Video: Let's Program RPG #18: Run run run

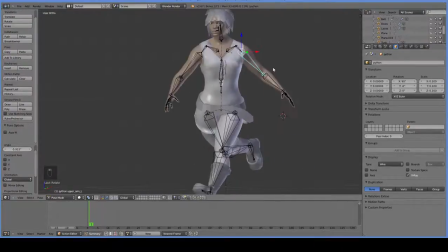3:53 Now, our character will be holding something heavy, so we have to be a little bit careful how we animate our arms, but
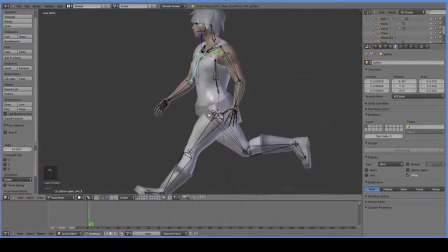4:01 the basic idea is that we want the arms to run counter to the legs, although technically speaking they are actually running about a sixth of a step behind the arms, which we'll get to in a little bit of time later. There we go. There is our first frame, and it looks decent enough.
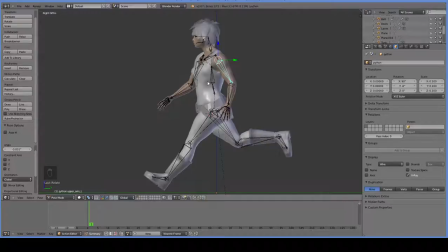4:23 We can bend her forward, but I actually don't want to, because if she's about to strike, I don't want her to have to wobble a lot. The strikes are going to be very spine heavy, and I don't want the animations fighting, so we're going to leave her running animation a little bit spineless.
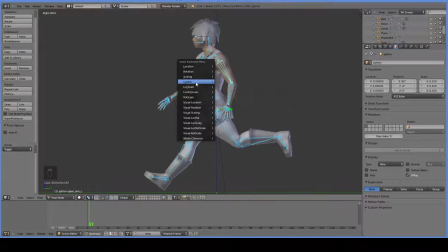4:39 We're doing location rotation, not location rotation scale, because we may actually scale the bones up or down at a later date. Oh, and we are not quite close enough to the ground, because this should be an actual contact point like this.
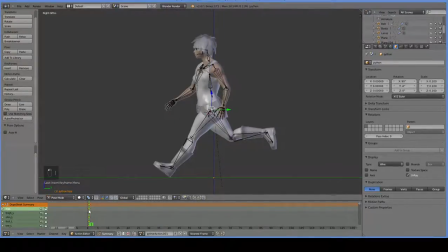4:55 So we now need to duplicate this key here and put it over here somewhere. Where do we want to put it? Well, if each of these takes 6 frames, then somewhere over here should be more or less right. We can always move it later.
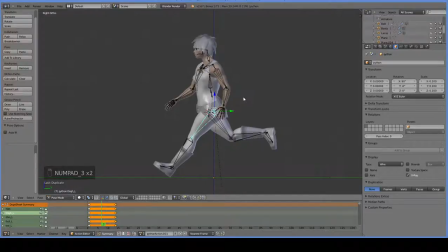5:07 So here at frame 7, we want to have the opposite, where this leg is the one that's behind and all the stuff has been rotated in the other direction. Let's go ahead and start with the body so that we have this rotation here. And then this leg will come forward like this.
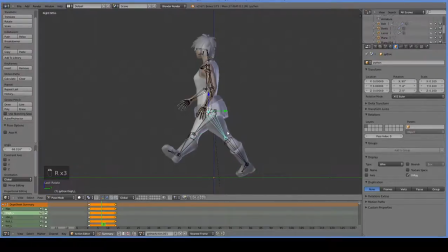5:23 And you can see that our legs are getting wrapped up funny, so you wanted to definitely go in and fix that.
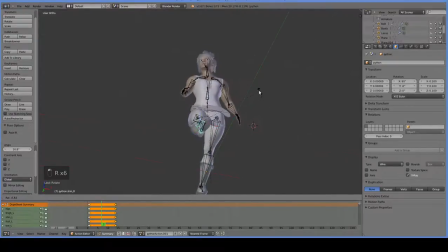You can always hit Alt-R to reset any given bone, and that'll be a handy thing you can do to keep yourself from being confused.
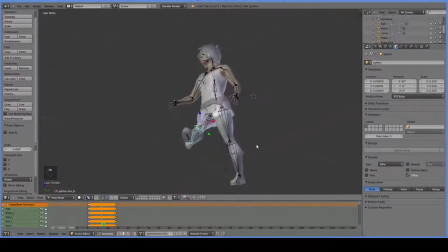5:54 So there's our contact point. Now in 2D animation, one of the basic arguments is that you should never have both steps of the running cycle have the same side silhouette or profile in general.
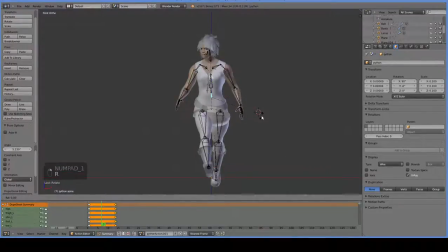6:07 And we're definitely going to be going along with that, although it's not terribly critical for our 3D animations. It does make it feel a little bit more organic. Plus, we're likely to be holding something heavy in our right hand and not in our left hand.
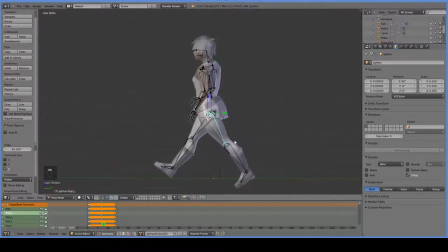Now we're about to run into a very interesting bug
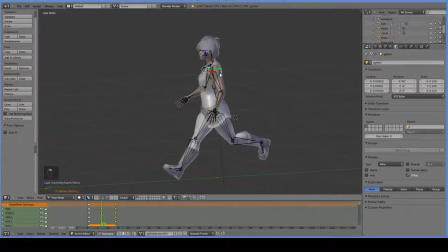6:40 here in Blender. So don't be surprised when everything falls apart, and that's because Blender's not a very good program. It's decent enough, but it's got some very, very serious bugs that they never seem to fix.
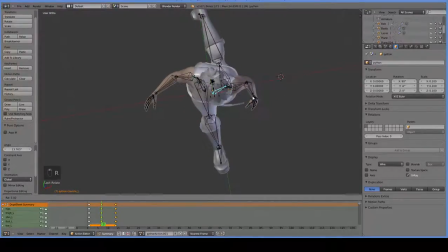6:56 Sounds like there's going to be a little bit of noise on my side, so maybe I'll just mute this. How do I mute it?
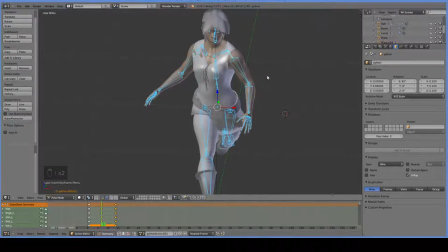I wonder what sort of awful noise that made.
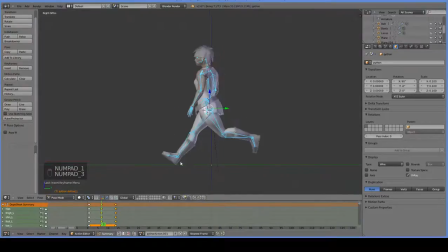7:24 All right, so now we have our two primary frames, where we have this step and then this step, and there goes all of her feet. And that's the problem that Blender has. It randomly disintegrates, so I know that everyone really likes that feature, but if the Blender devs could fix that, I would be very happy.
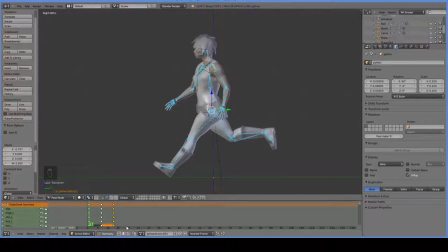7:46 Anyhow, if you get that bug, the thing you have to be careful of is do not save the file while that bug is happening. If you save the file here, for example, then in Unity all of those pieces will be stuck wherever the hell they floated off to. So always save it like this.